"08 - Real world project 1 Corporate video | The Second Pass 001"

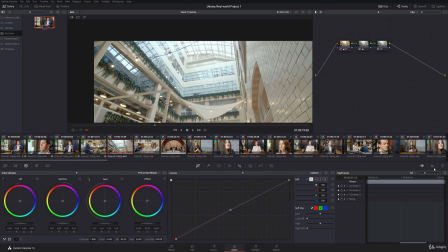770s
Now, when we start here it's a little bit airy and washed out. Then when we come down we do actually get...
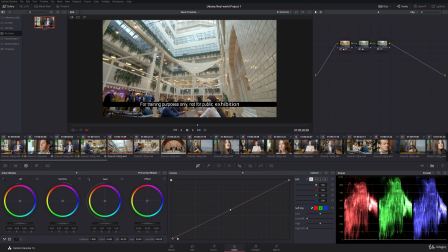778s
that looks too dark to me actually, let's put that back to where it was.
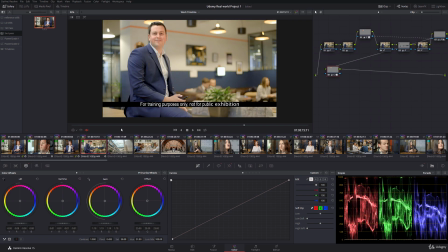784s
So we'll just see
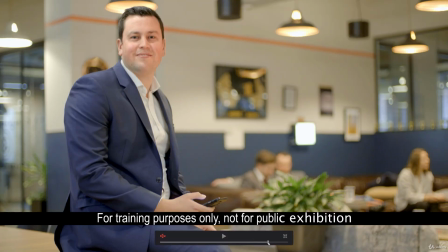790s
how these two edit together.
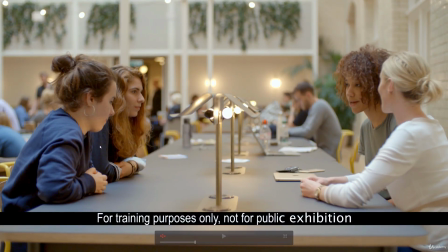796s
Not ideal, but I think that's okay. It's not super jarring. The yellow in this hair here is a little bit distracting on that edit though, so we'll just go in
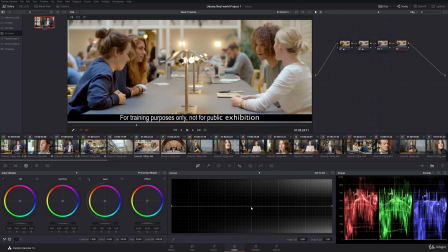806s
with a sat versus sat. Okay.
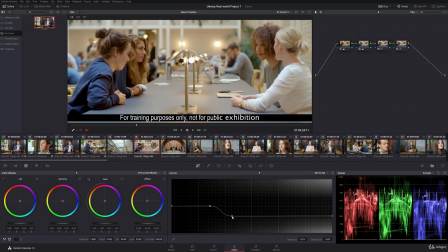Just pull that down ever so slightly. Okay, some of the shadows on the left-hand side here are getting a little bit harsh. So we'll just bring our mids down.
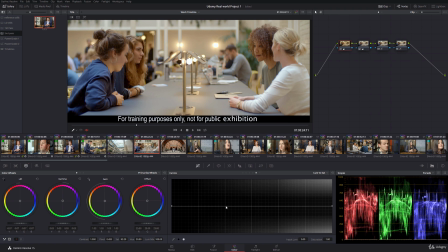841s
And we've got a bit of noise and a bit of colour in those shadows, so what I'm going to do is also go to the end and then pull that colour out. I'll do some of this really fine detailed stuff in our third pass, which shouldn't take very long.
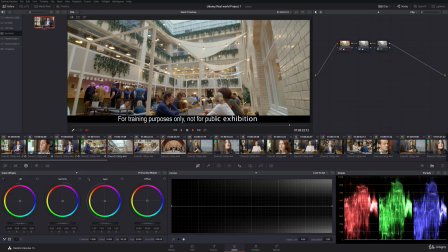859s
Fine. Now let's make sure, let's take a look. Okay, that's a much better edit.
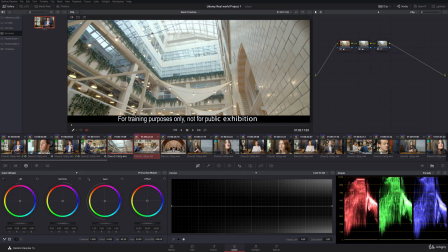864s
I'm going to put a green flag on these two clips. Now, as we're going through, I'm taking a note of small details that I want to get absolutely perfect, but that the client is unlikely to realise.
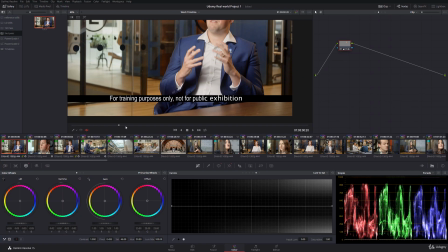876s
Throughout, we've got noise. I will cover noise reduction in our final pass, and also we've got some colour noise in our shadows.
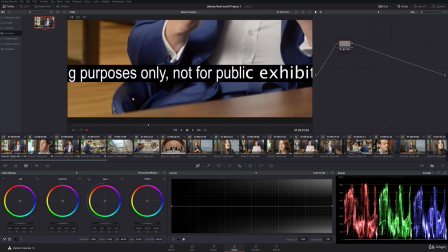882s
You can just see little bits, specks of red and blue in our shadows. We're going to go through in our third pass and make an adjustment with Lum VSAT and just keep these under control.
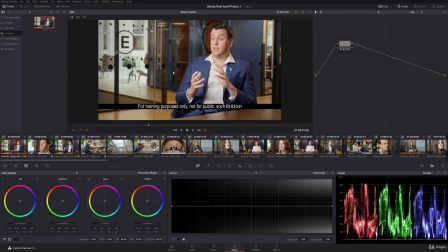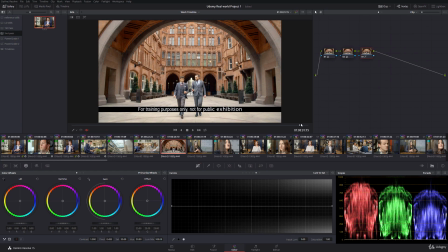896s
This, I would actually say, is absolutely fine. I wouldn't change anything about this. It's so significantly different from everything else that most of the real differences between it and the rest of the edit are justified. But the hue of the red brick back here is nice in keeping with everything else.
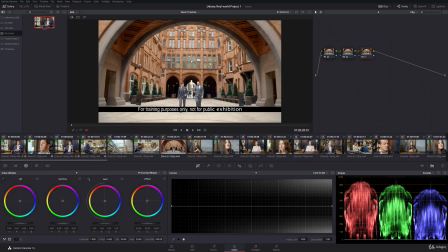913s
Red brick is a memory colour, but we haven't changed it so much that it looks unnatural. It's not very like lemon yellow, so that's okay.
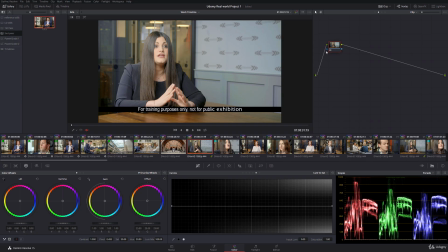920s
We're now going to come to this shot. Now, we were mostly okay with this, save for a bit of face vignetting we were going to do, but we were also
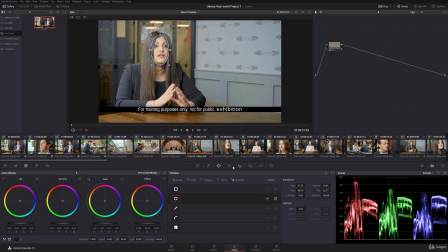936s
going to fix a few things, or we're mainly going to fix the close-ups and do a bit of keyframing and animation, but for the time being,
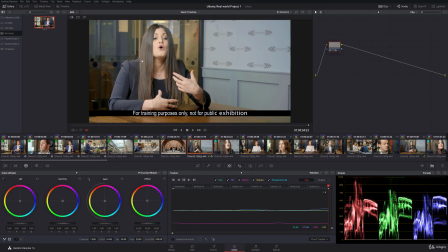945s
her hair does get a bit in the way.
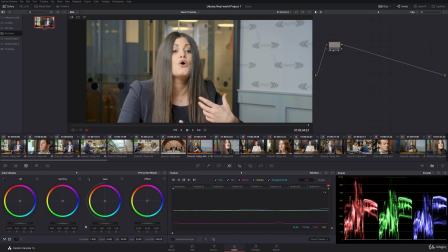We'll just bring that down a smidge. That just adds a nice bit of contrast there. We get those brown eyes coming out really nicely. And we haven't got a visible circle on the hair, that's really important.
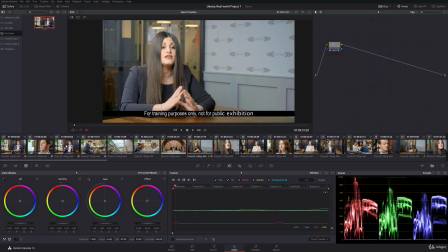967s
That I would say is okay. Let's just take a look from there to there. Maybe I could do with a bit more contrast. Maybe I'll bring the shadows down a smidge more. Tell you what I'll also do at the end is, there we go, I've already done a Lumpy set, haven't I?
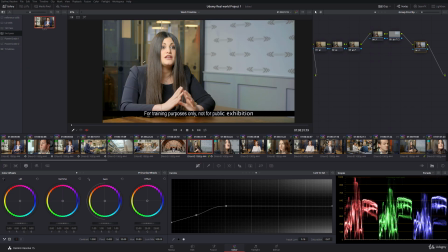985s
Cool, and now, that's nice. Her suit, jacket, dress, blouse, whatever it is she's wearing isn't as strongly blue as that, but that's okay because it's not naturally. We've kept our nice blue colour scheme.
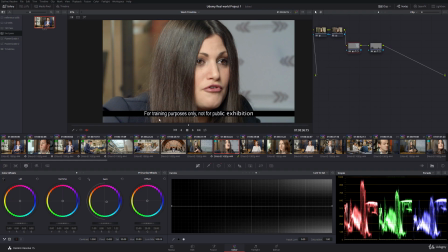1001s
And now here we've got a bit of manual keyframing to do on this node with this mask, like we said before.